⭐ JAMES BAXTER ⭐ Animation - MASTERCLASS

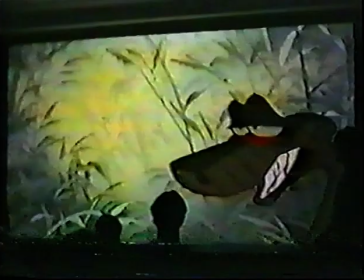[157:43]
And just partial mouths going through.
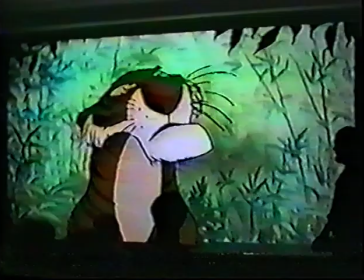[157:48] My sinuses. Indeed.
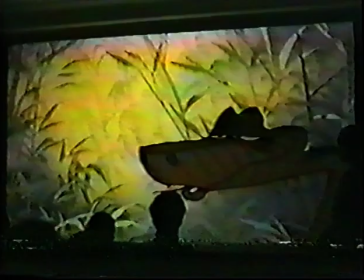[157:57]
Saying, indeed, isn't very wise. He does it in a very restrained way.
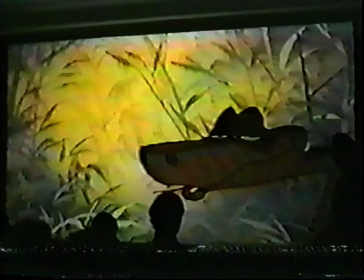[158:06]
But again, you see there's a couple of things in here which make it look real.
My sinuses.
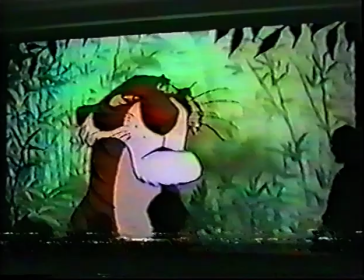[158:10]
Or more believable. Just compressing his features here could look very mechanical if it was just two keys in a chart.
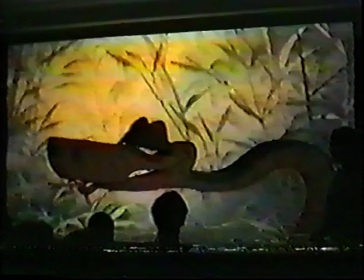[158:21]
And you've got one key there.
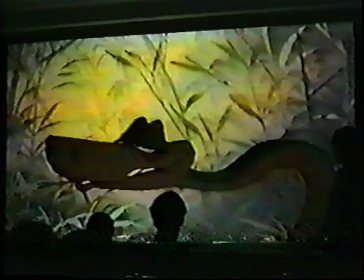[158:29]
And then the other key there. He does several things to make it look ever so slightly less mechanical.
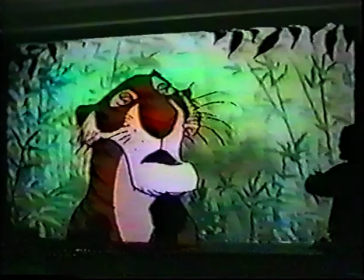[158:37]
He throws in a breakdown. Which has the brows are almost at the very, very bottom.
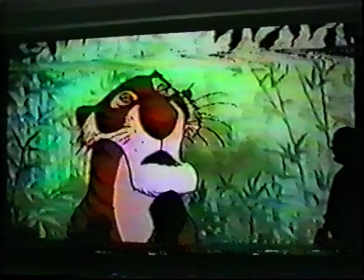[158:44]
And the eyes are fully open on the breakdown. So it's right.
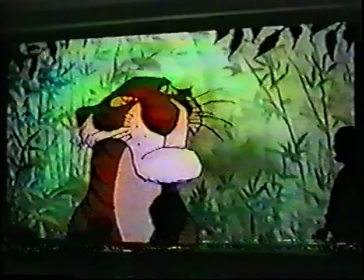[158:55]
Breakdown is that one. So the eyes fully open and the mouth is just closed.
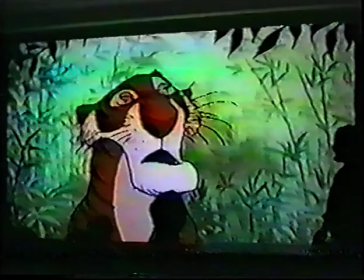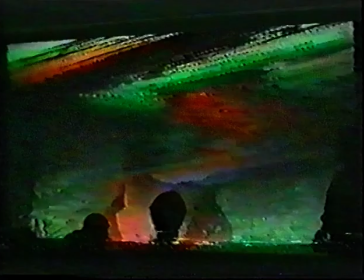[159:07]
So if you just in between this,
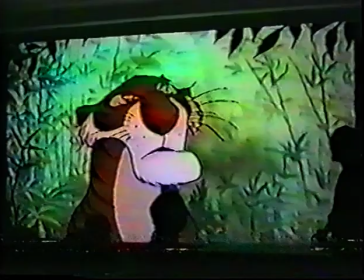[159:12]
the mouth would be still slightly open, and the eyes would be sort of half closed in there, and the brows would be further up than the eye.
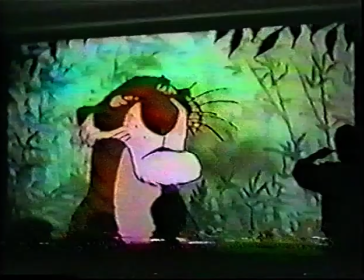[159:19]
So you've got this sort of effect that the brows are coming down slightly sooner than the mouth is closing, so it's not all just compressing at the same rate.
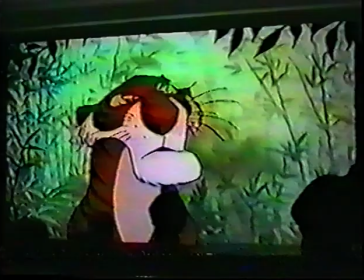[159:28]
It's got a little bit of a sort of staggered feeling to it,
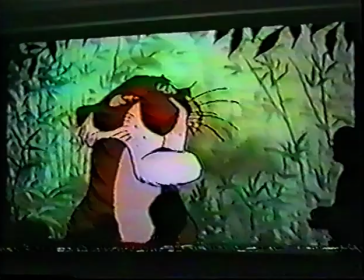[159:33]
which is done by clever charting and putting that breakdown there. Eyes wide, and his eyes come open.
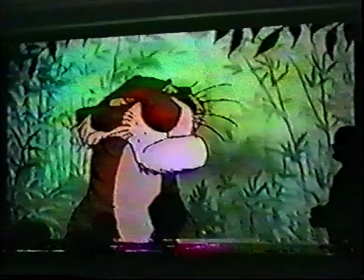[159:43] My sinuses.
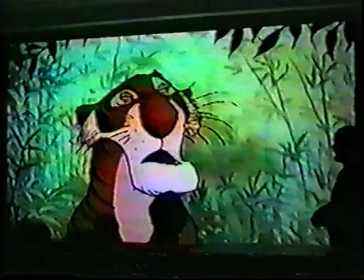[159:49]
It could look very, very mechanical indeed. It didn't have that subtle thing.
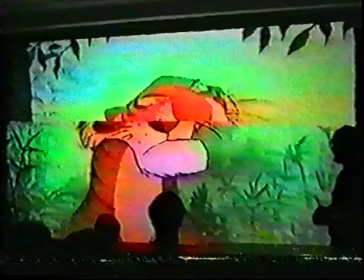[159:57] Indeed.
So again, on indeed, he has an open mouth slightly sooner.
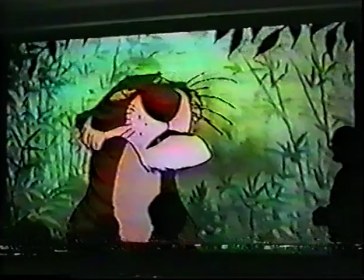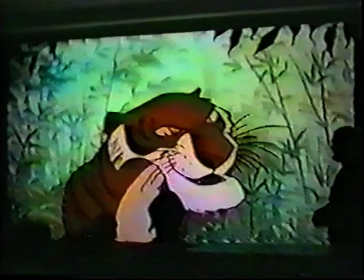[160:07] Indeed. And now, how about the middle?
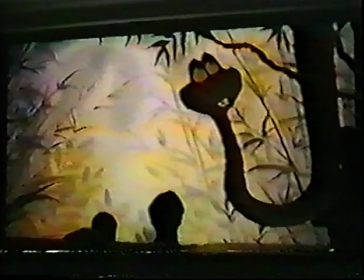[160:12] The middle? Oh, the middle.
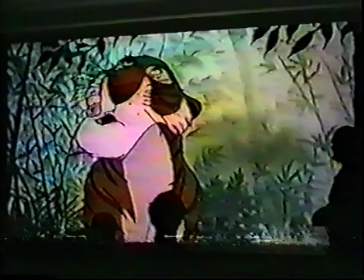[160:22] Absolutely nothing in the middle. Really?
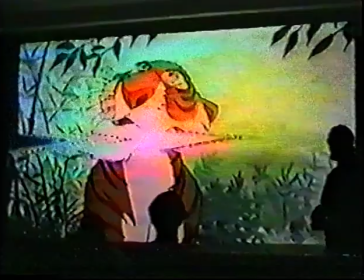[160:28] trailer.
I love this match I've used at the beginning, really.
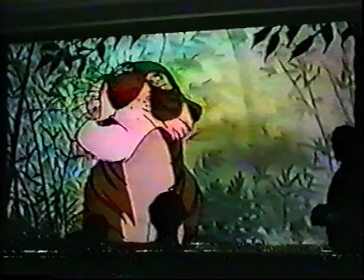[160:32]
Because that doesn't go really.
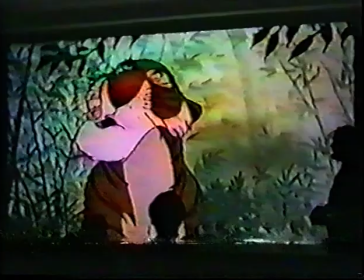[160:40]
There's this pompous British voice.
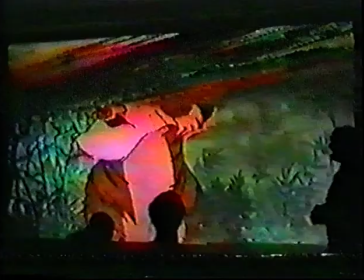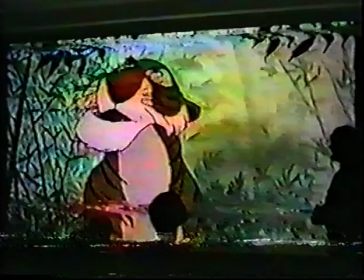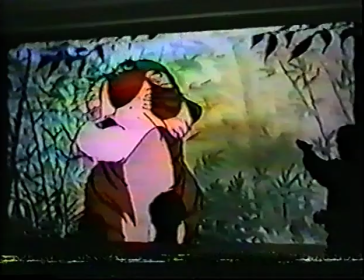[160:53]
And again, it's not really, it's just really with the chin,
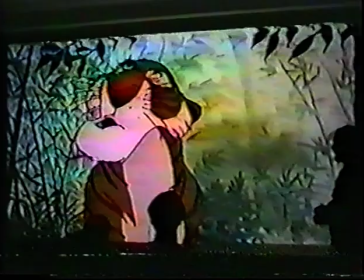[160:57]
but you see his tongue goes up to the roof of his mouth to do the L sound.
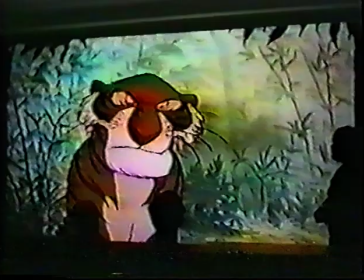[161:07] Raven? Turtle!
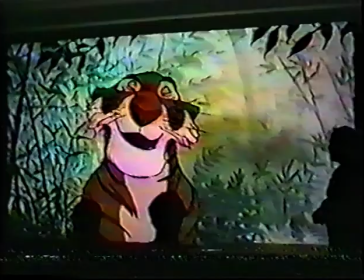[161:13] Oh, dear. Well, if you do just happen to see the man cub,
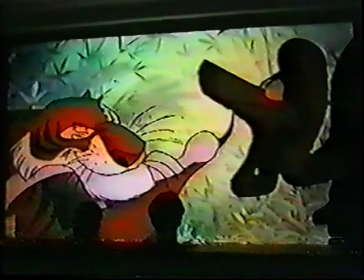[161:21] you will inform me first. Understand? I get the point.
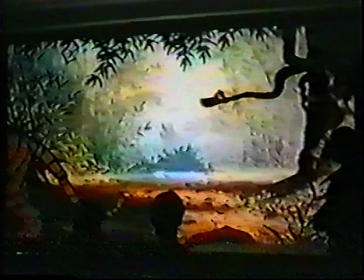[161:29] Cross my heart, hope to die. Good show. And now I must continue my search for the helpless little.
Okay, so,
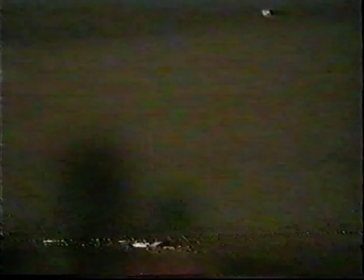that's a pretty good sequence, I think, just for its success in catching every little thing that the animator does.